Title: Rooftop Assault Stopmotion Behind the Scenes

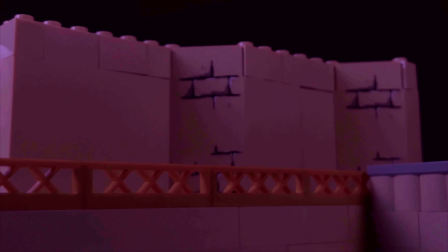(3:58)
So there's just a very light amount of kind of ambient fogness,
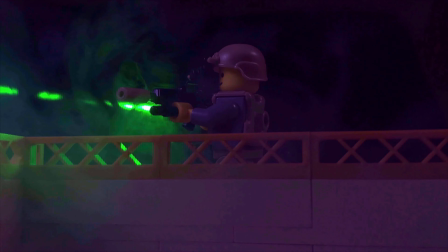(4:02)
and that really brings out the laser when you do that. and some of the other tests I've done on my Instagram and on my TikTok
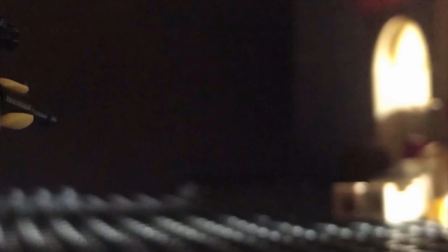(4:08)
the laser I had used was just like a really weak cat laser like a cat toy laser and those are fine they'll just get
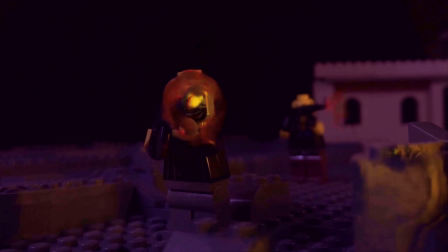(4:15)
you the pointer and that's good in some situations if you know if you just want the pointer and once again real life realistically you don't always see the beam
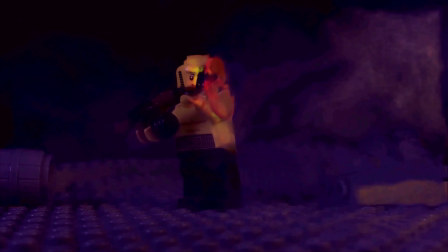(4:23)
I just really wanted the beam for the shot but the issue with this is right getting the the laser beam itself to line up with you
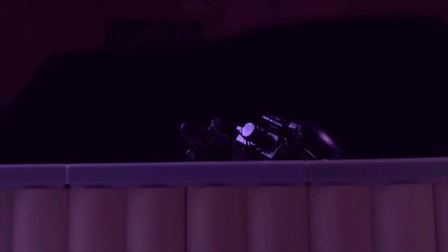(4:30)
know the direction the minifigure is pointing the gun and having the laser not be in frame so up so there's two shots where you see the laser
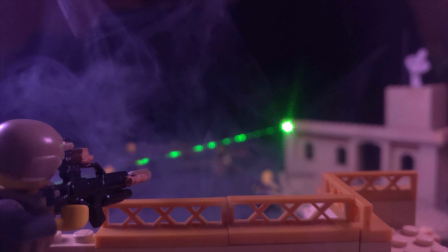(4:36)
one it's kind of in this third person behind the guy shooting perspective and the second one is from the front the third person kind of behind the shot perspective was a lot easier because i just placed the minifigure on the left side of the frame so the laser module itself was just out
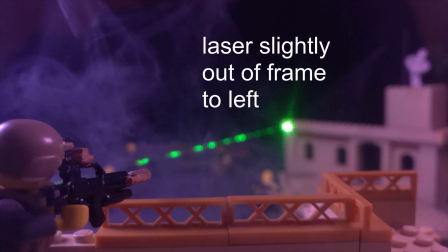(4:50)
of frame and then it looked like the beam was coming just on the side of the gun on the front it was a bit more
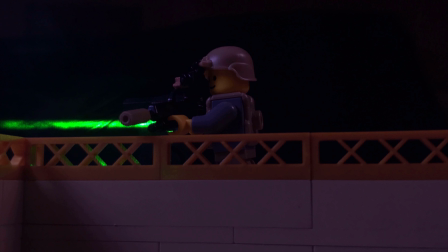(4:57)
difficult i just kind of had to position it in a way where the minifigure itself is hiding the laser and there's actually a few frames where you can see the laser module itself but it doesn't really show up that well because it's a black background and the laser module itself is also black so it
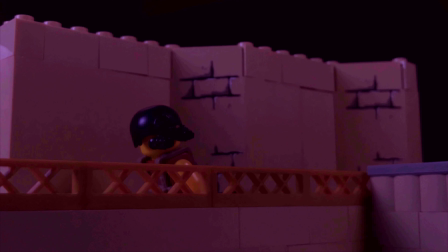(5:10)
kind of blends in you don't really notice it unless you're looking so another little effect i did is with the tracers i'm definitely going to try
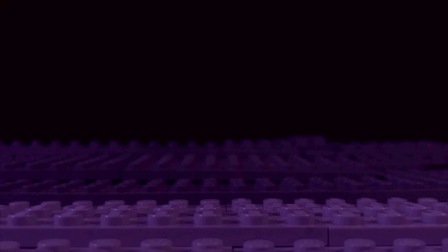(5:16)
to work on this uh in the future because i think i can get it to look a lot better but for the tracer shot from the dish got mounted on the
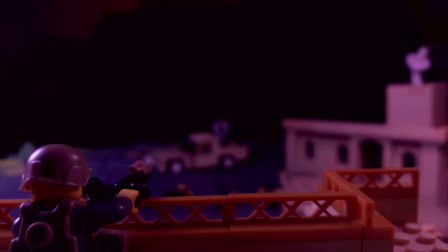(5:23)
technical uh the tracers themselves are obviously just the red lightsaber pieces and to make them pop a little bit more i did
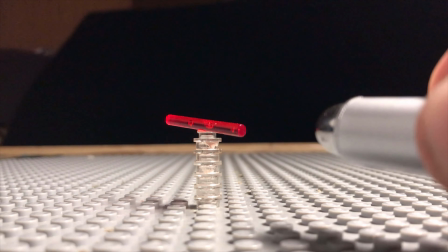(5:29)
shine that little red cat laser in them uh kind of shining it through it so the clear plastic would kind of uh refract that
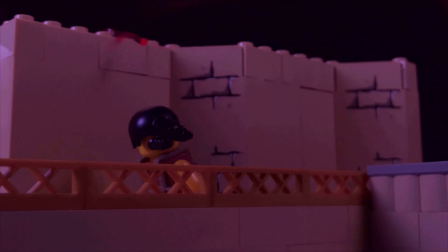(5:35)
light inside of it so they glow just a little bit more than usual although they don't really glow that much and i'm looking into this this one guy who
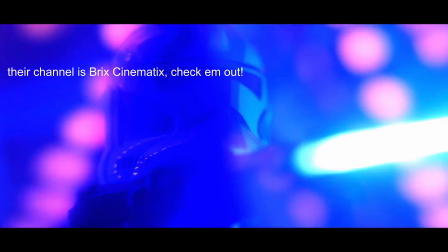(5:42)
does crazy visual effects i think he's called brick cinema and he does he has crazy effects that he uses uh for lasers and star wars stuff but i'm definitely gonna try to
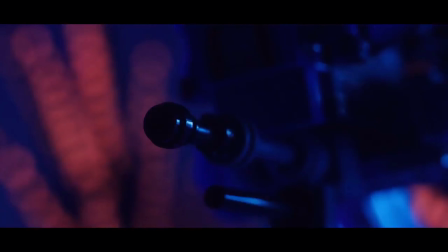(5:50)
apply that tech technique to just conventional tracers and uh another shot so uh a shot that's seen repetitively is the drone
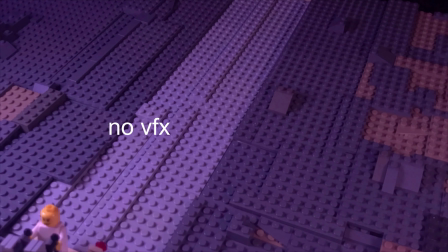(5:58)
kind of perspective it's seen at the beginning the middle and the end uh and the way i set that up is really janky so for this film i just recorded
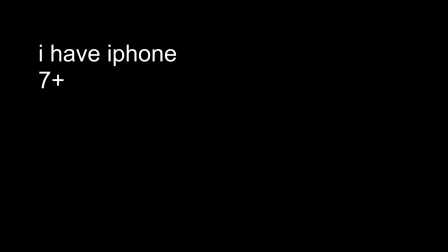(6:04)
it on my phone some of my stuff is shot on a canon 6 t dslr i don't know much about cameras it's my
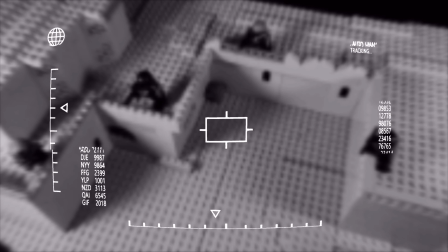(6:11)
sister's i'm borrowing it but this one was just shot on my iphone and i kind of have my iphone propped up in this you know very janky
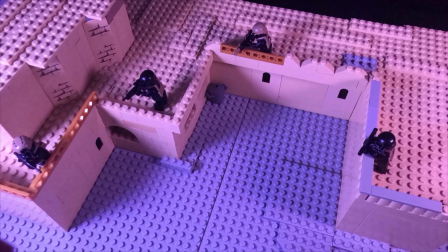(6:17)
legal you know brick built stand and what i did for this one i said okay i need uh to elevate the camera above the set and
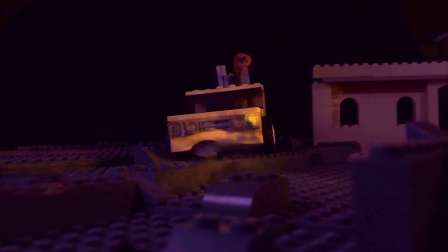(6:23)
i need to have a stable platform so i said okay what's kind of tall and stable so i ended up using an amazon alexa as the the mount
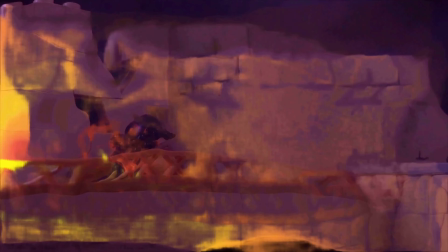(6:30)
for this i don't have any fancy tripods or or any you know like pulley systems that people you know these crazy stop motion guys have
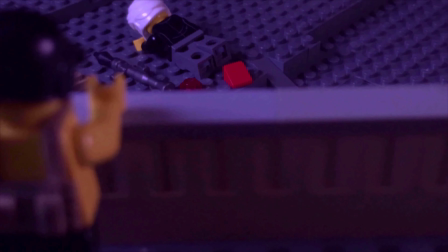(6:37)
to set up these overhead shots uh and throw back to my first brick film that's on this channel of the escape button i had an overhead shot
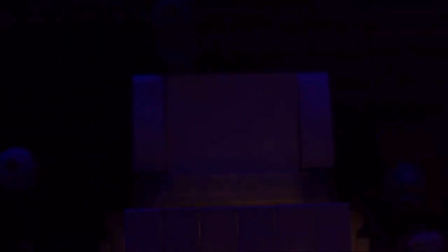(6:45)
but it's not filmed overhead it's actually filmed sideways so i actually you know prop the entire set up vertically and then shot it head on so
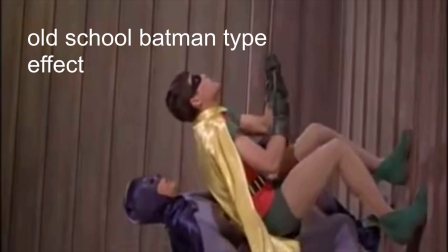(6:53)
I get the overhead shot. That's a good way to do things.
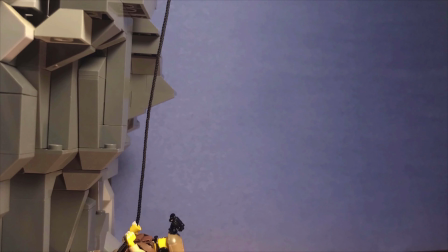(6:56)
That same technique is also seen in LPOP when our guy's belaying himself up that cliff side and it looks like
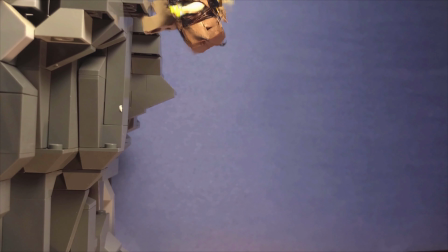(7:03)
he's going up the cliff but really that was shot flat on a plane and then I just rotated the image 90 degrees to make it look like he was going up but it
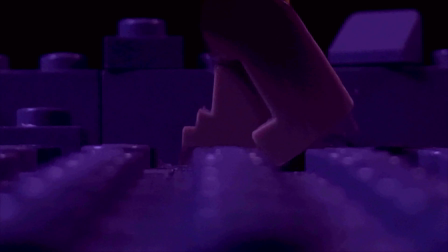(7:11)
wasn't actually shot like that. So for the drone view I also want to take the thermal perspective and I like to do things practical but I didn't have a thermal camera to shoot for this so what I ended up doing is for the sets I would build the entire set like the background a dark color and then
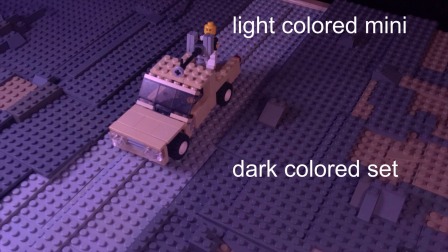(7:25)
all the minifigures I would have being all white stuff so that way when I went into the post-processing in my editor which I use
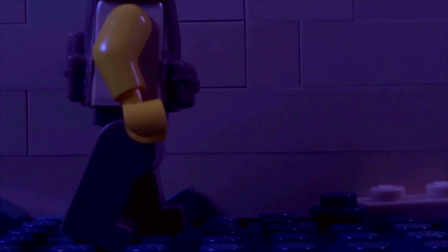(7:31)
HitFilm Express it's free it's you know it's not great but it's certainly very good for being free I made it black and white and then it made the
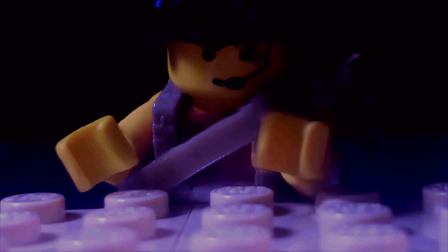(7:38)
whites really bright and the darks more uh you know dim so it looks like this white hot thermal view where we have the insurgents
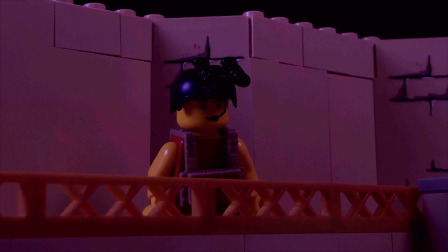(7:44)
uh you know glowing like it's in a thermal view and then the issue that I ended up running into is when I wanted to do the shot of our
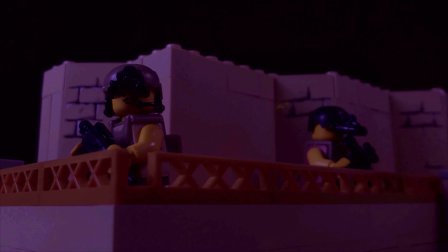(7:50)
heroes, the squad, when they're on top of the roof shooting down at the insurgents, and we get the thermal view of them.